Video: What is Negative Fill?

tempting as a DP with access to a decent kit to just throw up a bunch of lights and shape a perfect shot. But a lot of time the best solution is actually less lights or removing light, especially light you can't control.
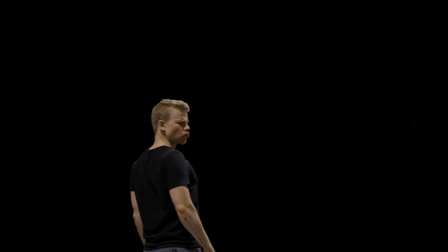[0:39]
This is where negative fill comes in. Negative fill is a tool that all DPs know well and has had a huge impact on modern commercial and TV cinematography,
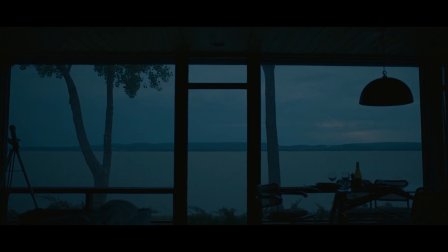[0:46]
with a push for deeper and deeper shadows as cameras continue to have an increased dynamic range. So what exactly goes into negative fill, and how do some more fresh DPs get it wrong? To understand negative fill, it's a good idea to understand what fill light is.
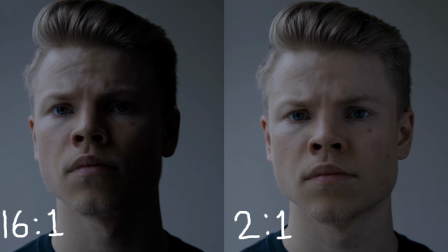[0:59]
Fill light is used to reduce the contrast ratio on the subject in frame or to bring up the ambience of the environment in frame.
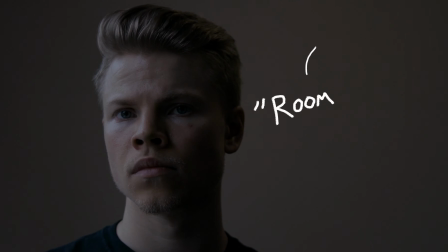[1:04]
Or more simply, it's a more dim source than your key light. Alright, sweet.
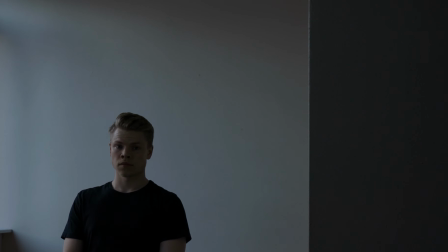[1:08]
What does that have to do with negative fill? All surfaces have an ability to bounce light off of them, whether this is a bounce cart, walls, floors, ceilings, or some guy on set wearing a white shirt.
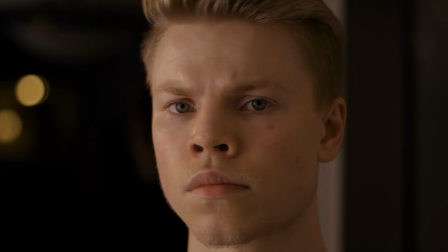[1:16]
This is why you wear black clothing on set. Negative fill does the opposite. Because it's a grade on the lower side of 18% gray, it will absorb light rather than bounce or reflect it. So in situations where there's too much fill light, you can add some negative to soak up some of that light. This is common with scenes shot in houses with white walls where light spills everywhere. Two common mistakes I see with negative fill are: 1, the negative is too small; 2, underexposing versus adding negative.
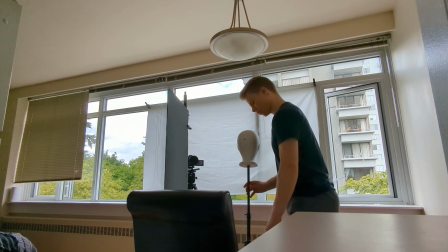[1:39]
Now the size of your negative is subjective, but just like a large light source creates more appealing light on the subject, so does a large negative source.
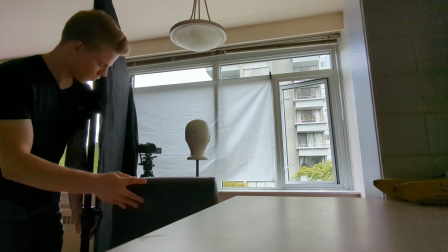[1:46]
Size and distance of the source works exactly like a light.
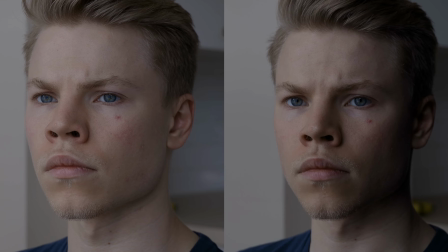[1:49]
The larger the source and the closer to your subject the negative is, the more evenly it will appear on the subject and the smoother it will wrap around them.
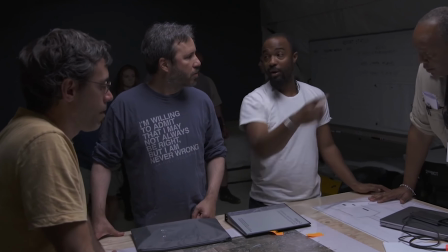[1:55]
Bradford Young has been quoted as saying the first thing he'll do when entering a location is cover every surface we don't see on camera in negative material,
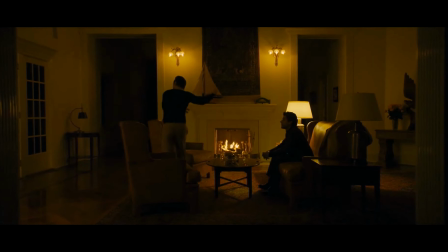[2:01]
sucking all ambient light away so the source of light becomes very intentional and controlled. Now the flip side, and hopefully this is easy to understand, underexposing your image is not the same as removing light.
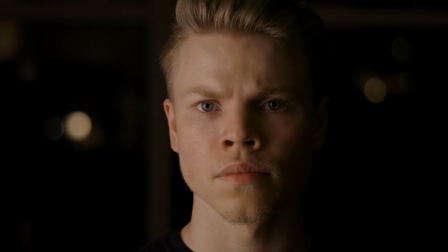[2:11]
You should still be exposing your images properly and then using negative to remove light in the environment.
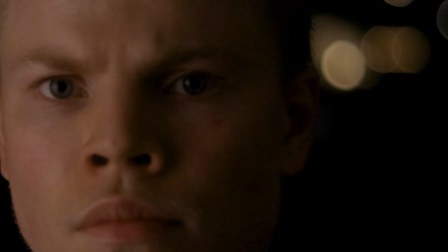[2:16]
Underexposing your image leads to noise and artifacting, and it's going to look underexposed versus an image where there's absorbed light.
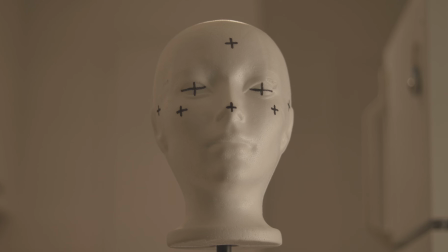[2:22]
So here's a simple run through of setting up some negative fill in a scene. You just need a solid black fabric.
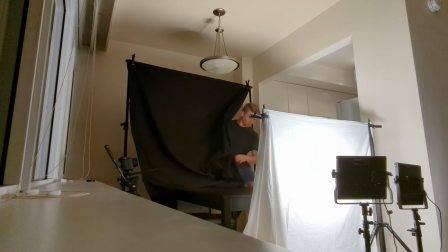[2:27]
I have a few of these that I've purchased from fabric stores, but it could really be as simple as a folded black bed sheet, or as the sophisticated cinematographers of us put it, use some bid liners.
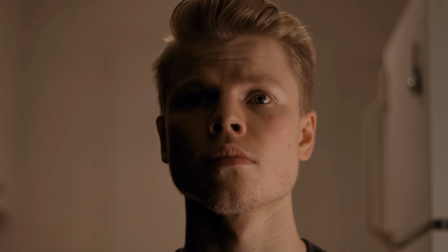[2:36]
Garbage bags. And a pro tip, and this goes for lighting as well, not everything has to be vertical to your subject.
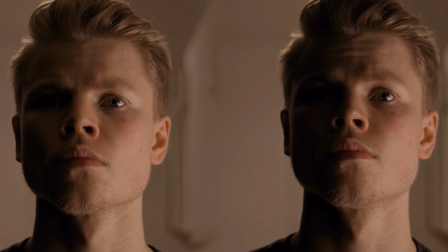[2:41]
You can also use negative above and below your subject to absorb light from different directions. There you go. Now you're a negative fill master. Every single shot you create has this abyss just off camera, sucking away all light, creating these beautifully dramatic images. So what's next? You might want to check out this video on creating soft lighting. Super important to understand the fundamentals of creating soft light as a cinematographer. But anyways,